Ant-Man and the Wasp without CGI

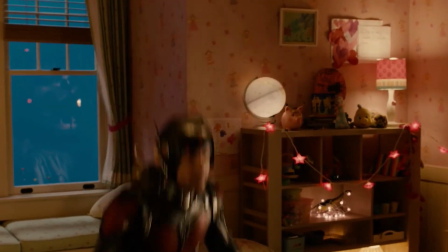Okay, so you know how some movies have a decent amount of VFX, but it's like kind of hidden, and maybe you don't realize it until later? Yeah. Ant-Man and the Wasp is the opposite of that.
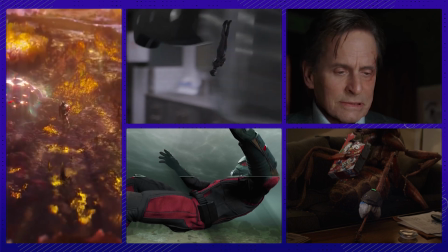I took a look at some of the clips they put out showing the very crazy VFX they used, and it gave me a whole new appreciation for this super fun movie.
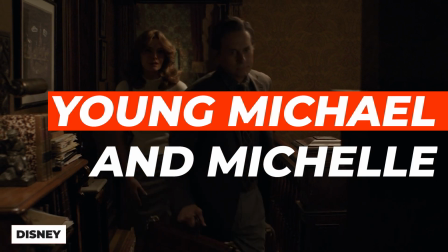One of the first VFX you see in the movie is a flashback to the 1980s.
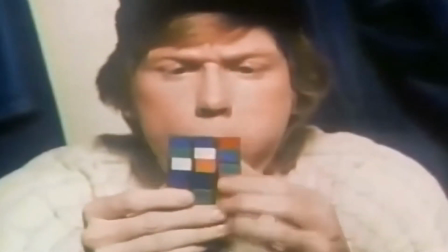But instead of having like acid wash jeans and doing Rubik's Cubes or whatever, it's mostly about showing younger versions of the characters.
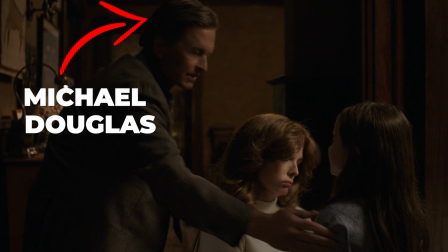They wanted to make us really believe it was Michael Douglas and Michelle Pfeiffer playing Hope's parents.
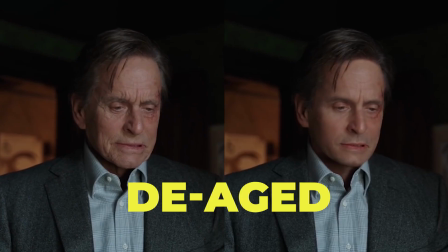So they de-aged them.
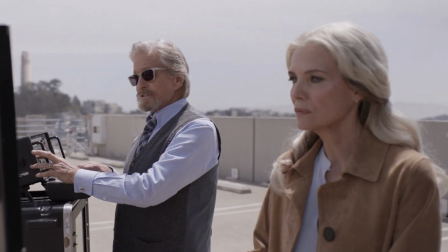It's not the first time Marvel has used it, but it's still hella cool to see someone get the clock turned back on them by like 30 or 40 years.
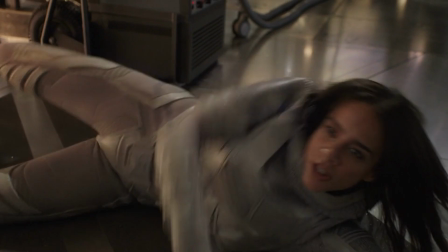And it's just a sprinkling of the cool tech they used on various characters like Ghost.
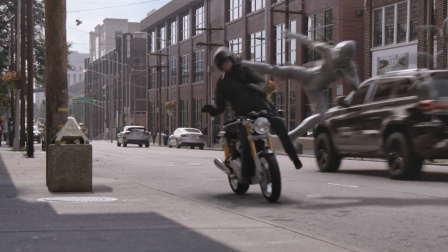More on that later.
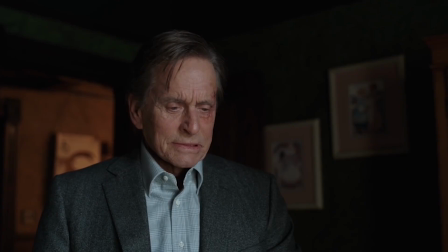Anyway, in this clip, you can see Hank Pym, aka Michael Douglas, get turned back, or as the Marvel head of effects called it, they youngify him.
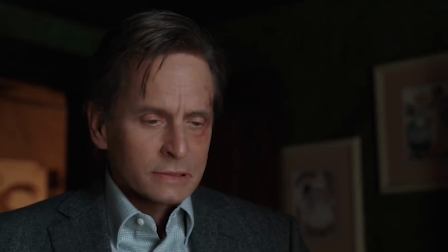See all those little dots on his face? Those aren't zits. You can see how they literally shave years off of his face.
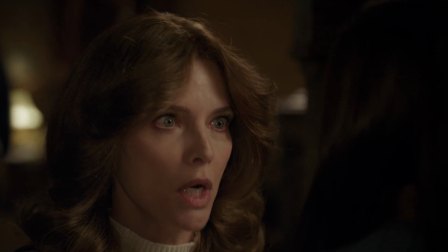They did the same thing on Michelle Pfeiffer, making her look like she's ready to shoot The Children Nobody Wanted.
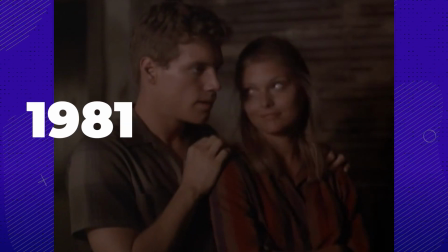And yes, that's a TV movie from 1981 that I just found when I googled early Michelle Pfeiffer movies.
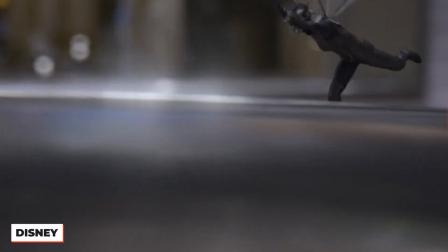The next time we really get to see the killer VFX in action is a scene when the Wasp,
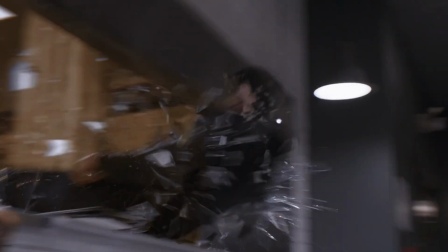aka Hope Pym, is fighting bad guys in the kitchen of a restaurant. They used what are called Fraser lenses.
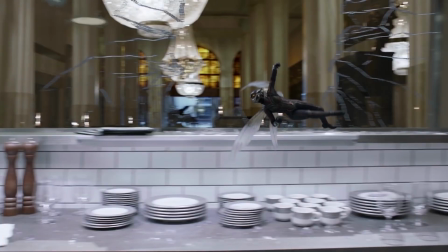Not to get too tech nerdy here, but basically they allow you to focus on any spot you choose.
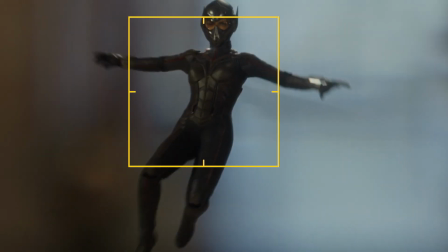With most lenses, you have to pick where the focus is, usually it's closer to the camera,
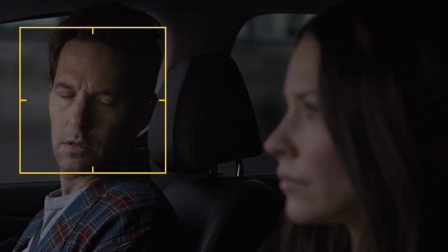and then other stuff is blurry, or you can focus on the background and the foreground is blurry.
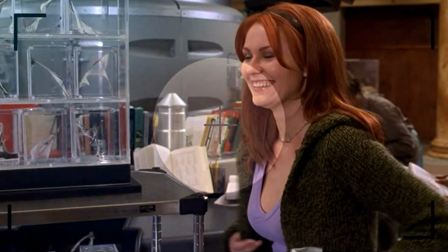Basically, if you've ever tried to take a pic of your friends and someone is in the back of the room and looks blurry AF, you know.
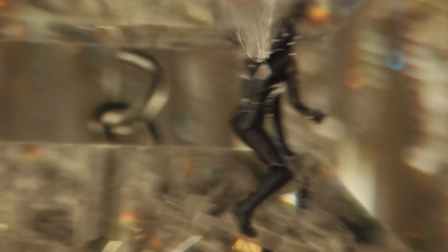But these Fraser lenses make it so they can focus on literally anything in the frame.
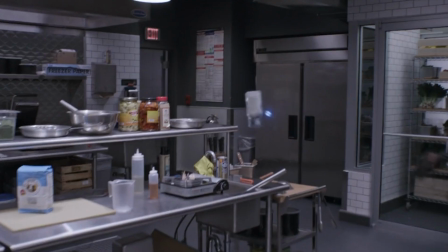That means they can throw in crazy VFX, fight moves, and size changes, and it all still looks really realistic.
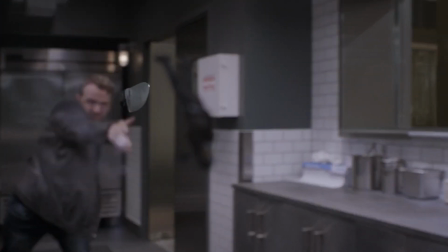This scene includes a killer sequence with a flying knife and a miniature Hope literally running along the blade.
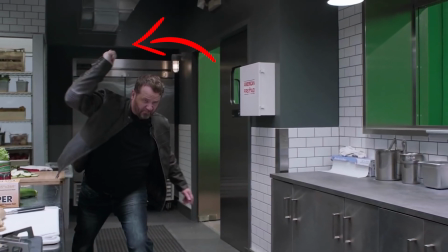As you can see, there wasn't even a knife in the shot. The actor just did a throwing motion.
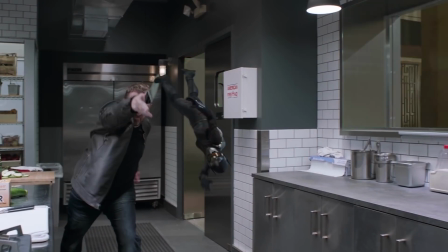Excellent mime work, my dude. And then you can see how the Wasp and the knife were added as CG.
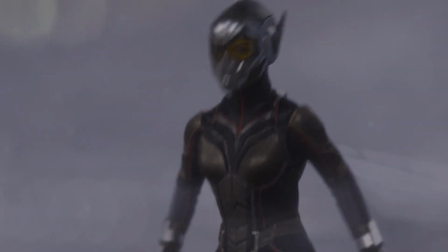Now, it's no surprise that a person the size of a bug dancing along a knife blade was done with VFX.
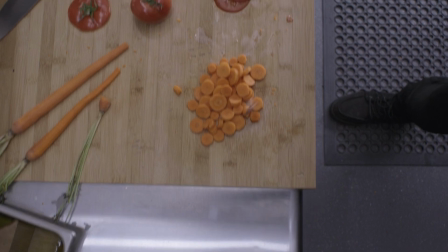But I was surprised to find out even some of the food on the counters was CG.
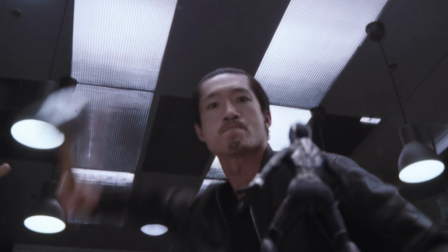Like those tomatoes that are smashed up when the bad guy's trying to kill Hope? Totally VFX.
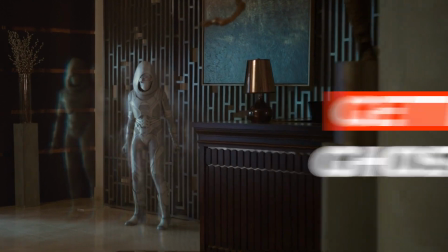When I heard about the VFX they used on Ghost, it was a little bit of a facepalm, if I'm being honest.
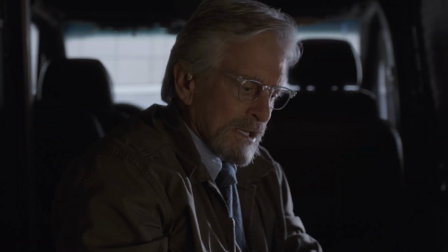Not because of anything they did, but because I figured it was a lot more high-tech than how they actually did it.
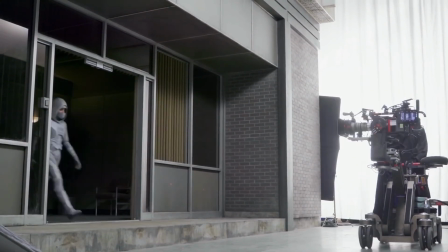Turns out they basically had the actress do a bunch of takes of all of her movements.
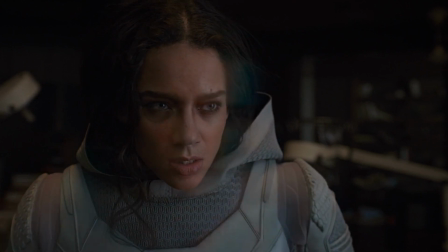And obviously, if you move around in the same space, you're never going to hit the same exact position twice.
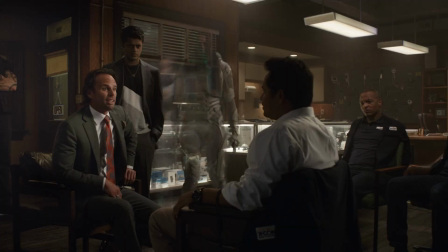You'll get close, but unless you're a robot, your body's going to be in slightly different spots each time.
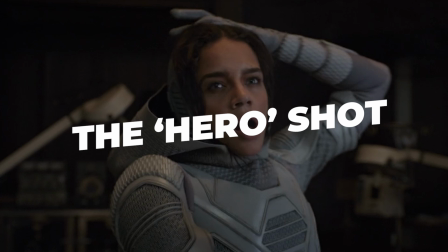So they essentially just chose one of them as the hero shot, aka the one where she looks like a solid person.
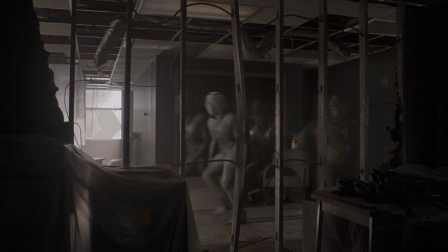And then they just included a ton more of them, but hazy versions of it. So it looked like she was in 20 different places at the same time.
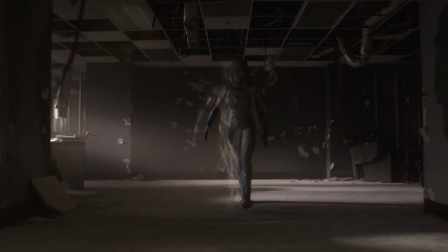And if they saved any money with the relatively low-tech VFX for Ghost, they definitely spent it immediately on the VFX for the ants.
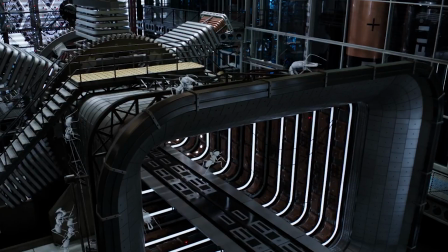I mean, if you call a movie Ant-Man, you're gonna want to have some real ants. In the sequel, they clearly upped their ant budget by 10 times. And it turns out the folks at Cinesite, who did all the VFX for Ant-Man and the Wasp, got to nerd out about real ants.
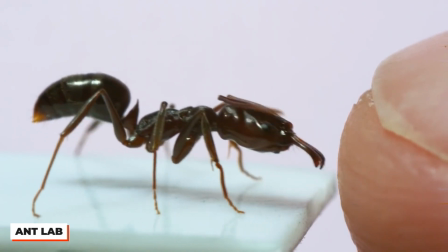They watched tons of ant footage to mirror how they walk and move, so they'd look right at home working in a lab.
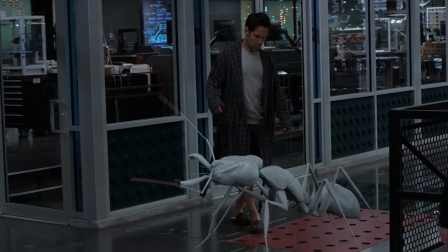There was also the weird problem that trap-jaw ants look really smooth in real life.
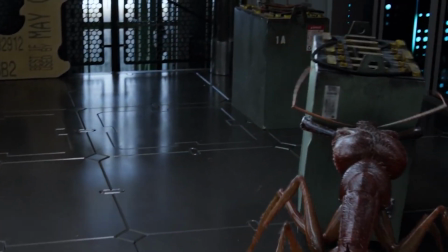They would end up looking like plastic toys in the final rendering of the movie, so they had to, unsmooth them with CG.
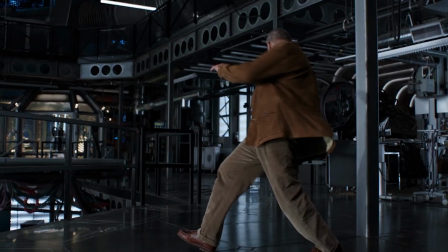They also went above and beyond with these ants, giving them all slightly different body shapes and even different coloring,
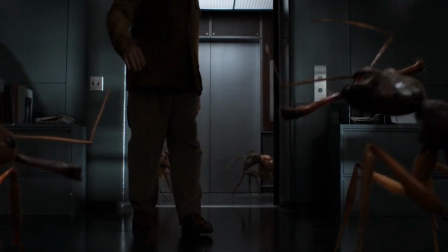depending on how old each ant was or what species it was, or maybe how much spray tan they had put on that morning.
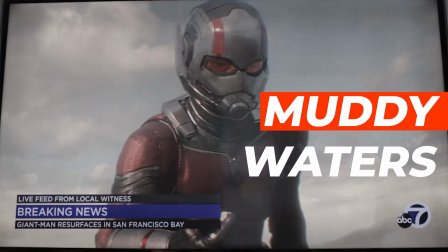Ants need that glow up too, you guys. Ant-Man even got a glow up towards the end of the movie, though it's more like a blow up because he became a giant.
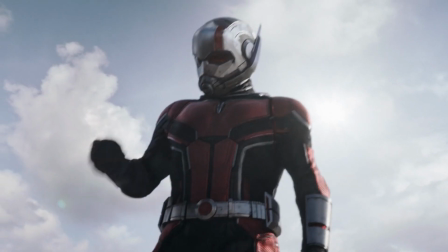See what I did there? Anyway, Ant-Man is the size of a building, and he has to go get the miniaturized lab from Sonny Birch.
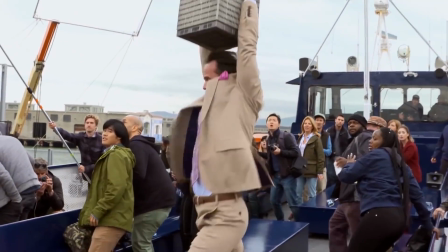For starters, there's a fun look at the lab being pulled up by strings that'll later be turned into Ant-Man's giant fingers in post.
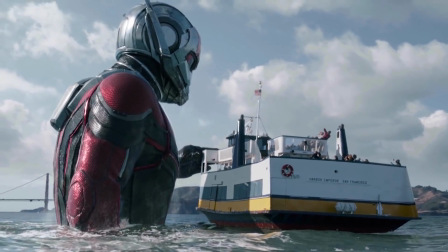But what surprised me the most is how detailed and labor-intensive this scene was, and a lot of it was working on the water itself.
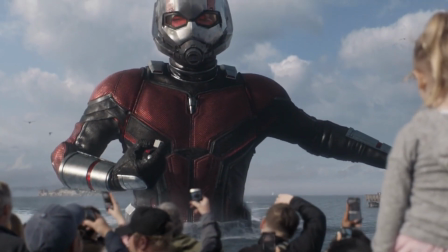I guess if you have a giant man splashing around, you gotta get the water right or it'll look fake.
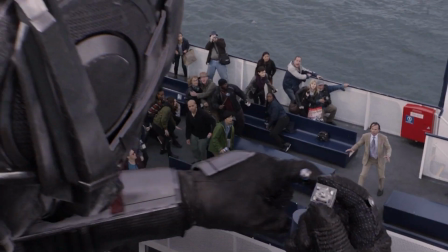But check out the amount of detail.
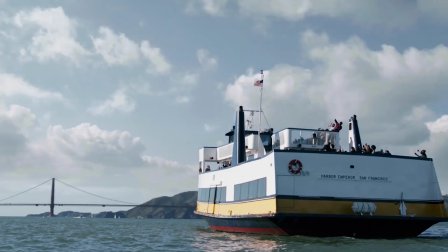Feels like they're almost going droplet to droplet here. And then there's all the nuances of the sky and the ferry, and then putting big old Paul Rudd on the water next to the boat.
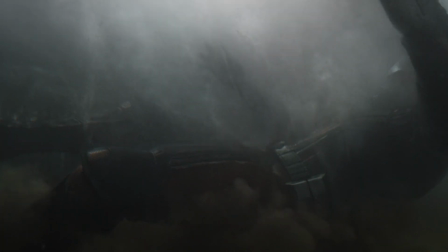They even went into a crazy amount of detail for a shot when he falls underwater.
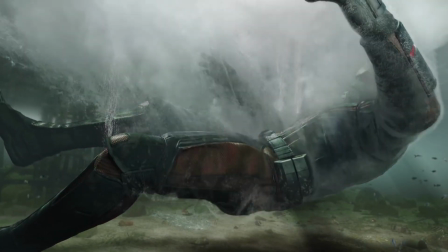They took their time to painstakingly make the water look just as muddy and murky as it is in real life.
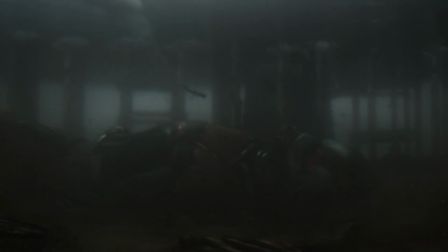But then when he falls in, it churns everything so much you probably would never notice that they made it accurately murky.
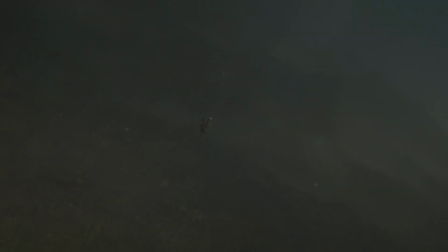Still, it's wild to hear about the level of detail they put in.
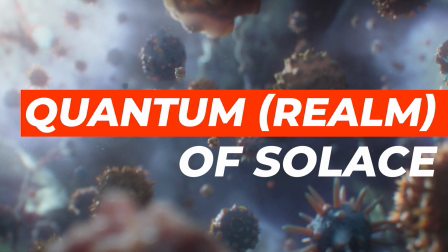And speaking of insane levels of detail, the quantum realm sequence came towards the end of the movie, so you know they were feeling the pressure to nail it.
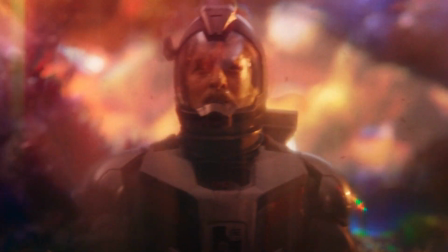And you know what? I think they did. The whole point of the sequence was that Hank was diving deeper and deeper into different areas of it as he got smaller.
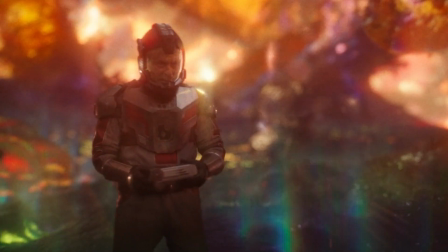So they not only had to make it look cool, yet somehow realistic, but they also had to create new looks for each new layer he went down into.
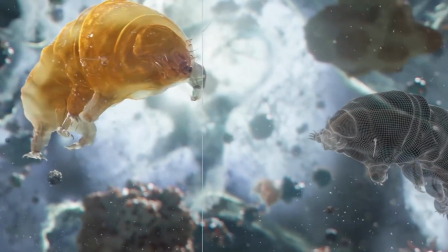The CG bugs were actually modeled in one of the layers after actual microbial creatures that scientists have seen in real life.
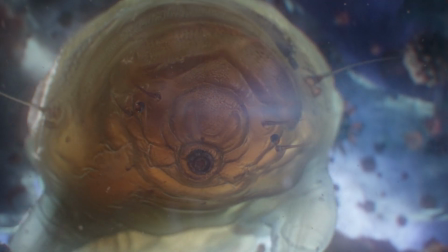And now I will probably see them in my nightmares. Thanks, Marvel.
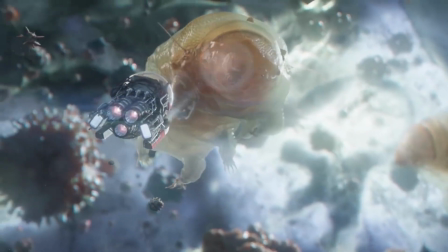Then as he goes to the most subatomic level of the quantum layers, they were pretty much able to just go off of their imagination.
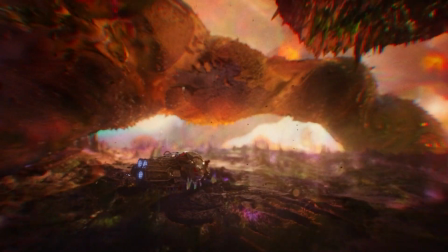Because, spoiler, no one has ever been that small in real life.
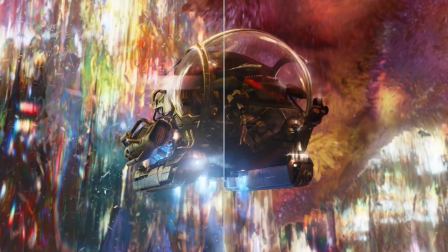The whole sequence was animated with a lighting scheme from a prism, and they were using coral reefs as another reference point.
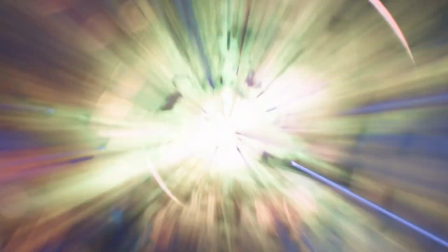They also looked at real viruses through a microscope and copied some of the color schemes they saw.
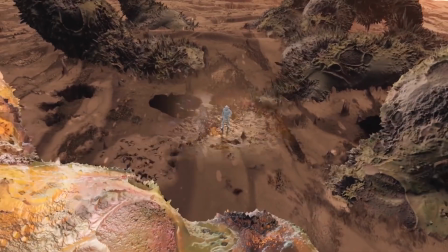Then in the VFX, they put those colors and textures onto the landscape that Hank was moving around it.
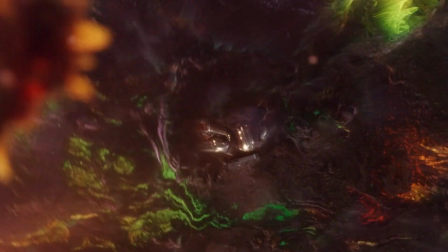And yes, in case you're wondering, the whole scene is totes supposed to make you feel uncomfy. It worked on me, that's for sure.
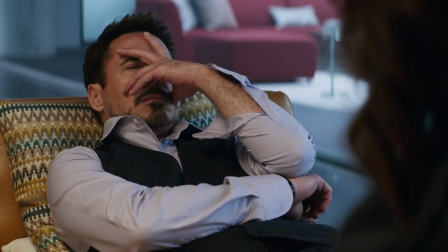Do you think it's better when VFX are super obvious, like a person shrinking and growing, or more subtle?
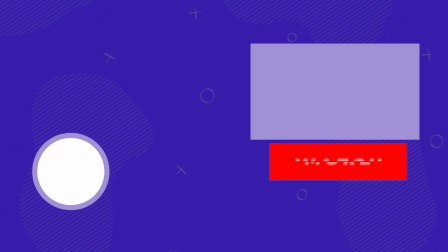Do you ever notice when VFX are looking kind of janky? Let us know in the comments section.